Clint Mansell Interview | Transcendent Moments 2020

And it was just like, I mean, it's ridiculous, really, but I still get chills thinking about it now.
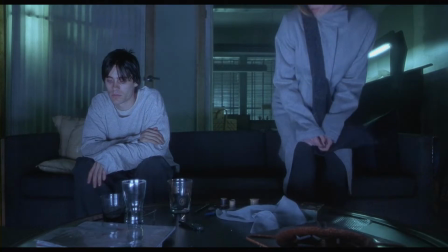270s
It was so, it just worked, you know, and I'd never seen anything like it, how a piece of music can transform everything. You've got music and you've got images, but you put them together and now you've got a third undefined element. This is what I say about listening to the film. The film will tell you what it wants, and that sound design of the thunderstorm,
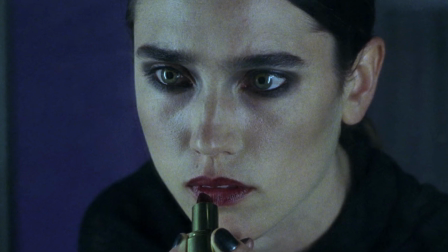294s
all that sort of stuff with the music creates somewhere where the fear of what this is building to takes over,
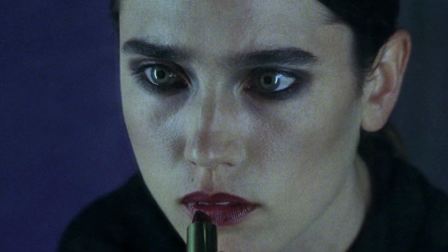301s
you know. Once we got that, we went, oh my God, what, you know, we've stumbled onto something here. I mean, and from there, we knew we had something that was perhaps very different to what maybe we even thought we were going to get, you know.
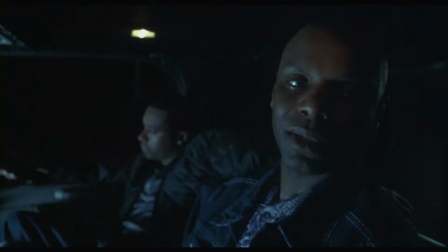316s
And that changed the whole way of thinking.
Morty says you're coming up quick, kid. Thanks, man. He says you're smart, you're loyal, and you're not a junkie.
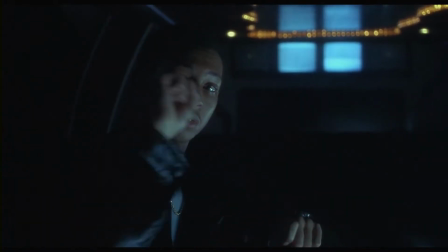329s
When I was trying to find the film, find my role within it, Darren one day described it as a monster movie,
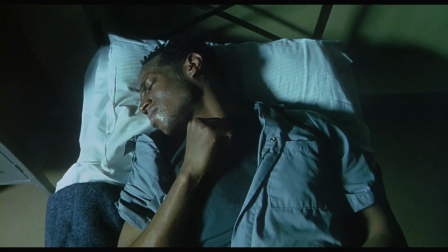335s
and that every time the addiction won, that was the monster winning. Him saying it was a monster movie suddenly made it very relatable to me. I watched all sorts of movies, you know, growing up in England, stuff like John Carpenter, Assault on Precinct 13, Halloween, David Lynch's early stuff.
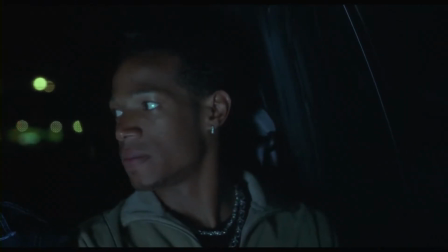352s
So Lux Eterna becomes the monster's theme, and we can drop that when something bad happens.
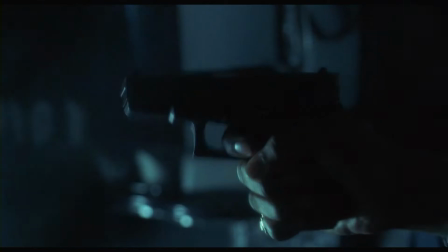358s Oh, shit, you got a white driver.
When Marlon's character's in the car and they all get shot, and then the music coming off the back of it.
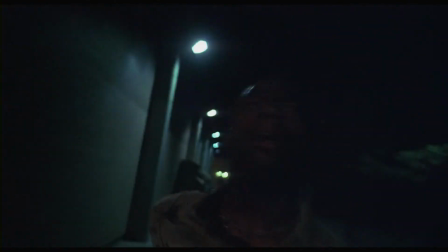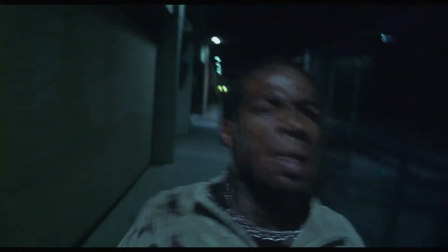371s
Now we're starting to get this structure in the film. Something I've discovered then is that when you get a piece of music that does work for the film,
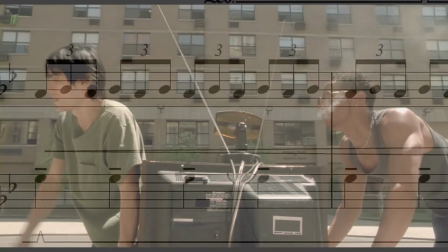383s
your view of the film becomes very different, in as much as even if you've tried 100 other things before that and none of them worked, once you've got something that does work, now you can look back at those pieces and go like, huh, that didn't work because such and such, but if I do whatever to them, they can actually become part of it now because you see them through a different light.
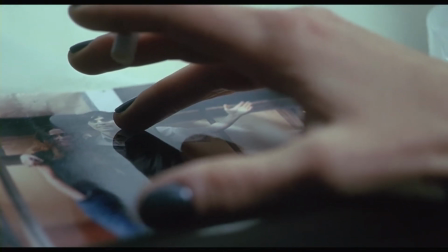407s
You can sort of go, okay, well, this piece of tension music, once I put it
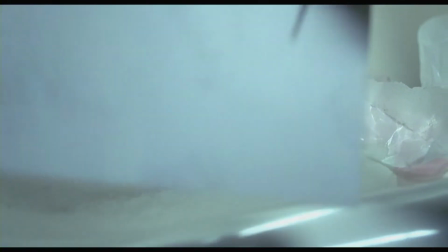411s
under Marion deciding whether she's going to make a call or something like that, you can just feel it. It comes alive, you know.
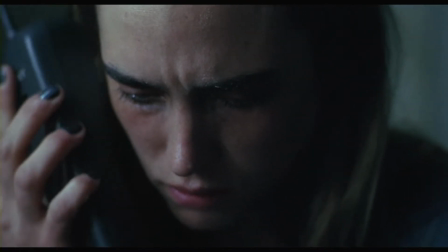420s
Experiencing what the film is bringing to you, at least for me, it's my guide into the film.
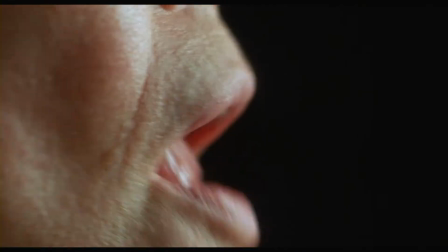431s
The hip-hop montage, the work that Brian Emmerich did on the sound design, I think it's as integral as the score is, because it, in places it does what the score is doing, you know,
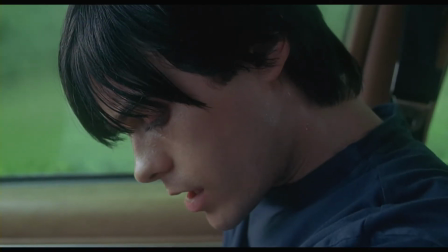442s
that responding to the needle, to the eyeball. We were sort of bouncing off each other to make that work, you know. Sometimes I'd have the lead, sometimes Brian would have the lead.
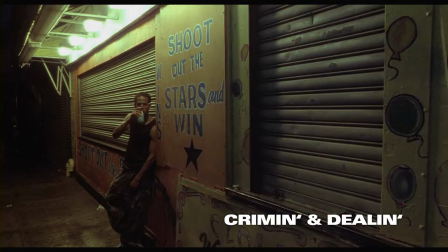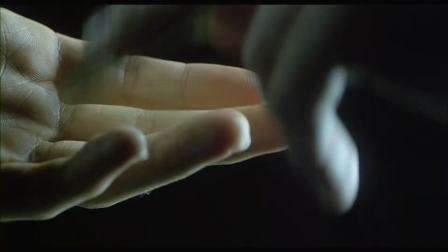458s
So you've got this build of elements that were hopefully in sync with one another,
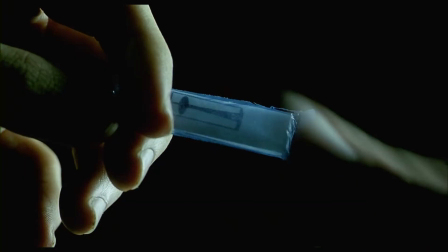464s
that they gave you a very, very interesting palette as we went through the film.
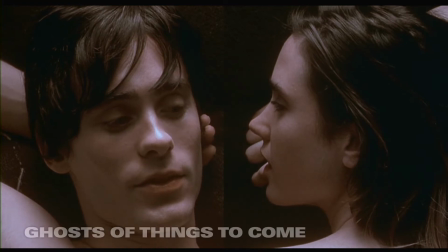471s Hey, you know something?
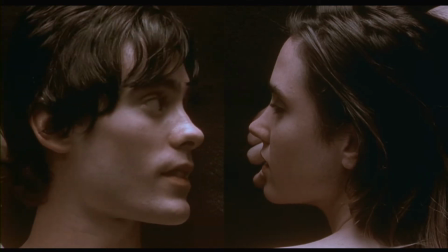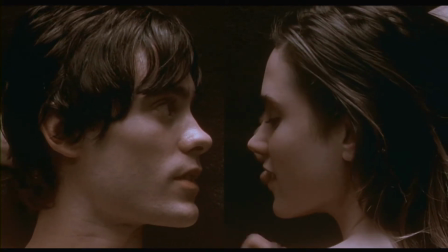480s I always thought you were the most beautiful girl I ever seen. Yeah?
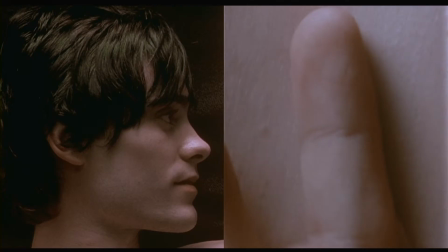486s
Goes, well, that piece, it's a very emotional piece, and it is a romance theme, if you like.
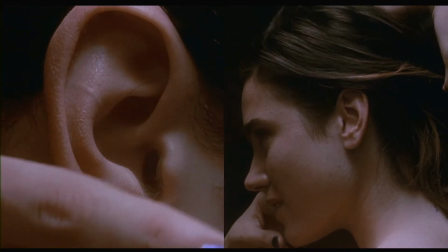494s
This was also on that CD, very early piece, but it didn't have context until we had other things.
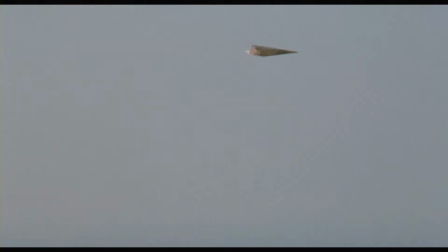501s
The first version, Ghosts of Things to Come, it's still a good place where they're dreaming and they're hoping, you know, but we know they're also getting themselves into a potentially bad situation.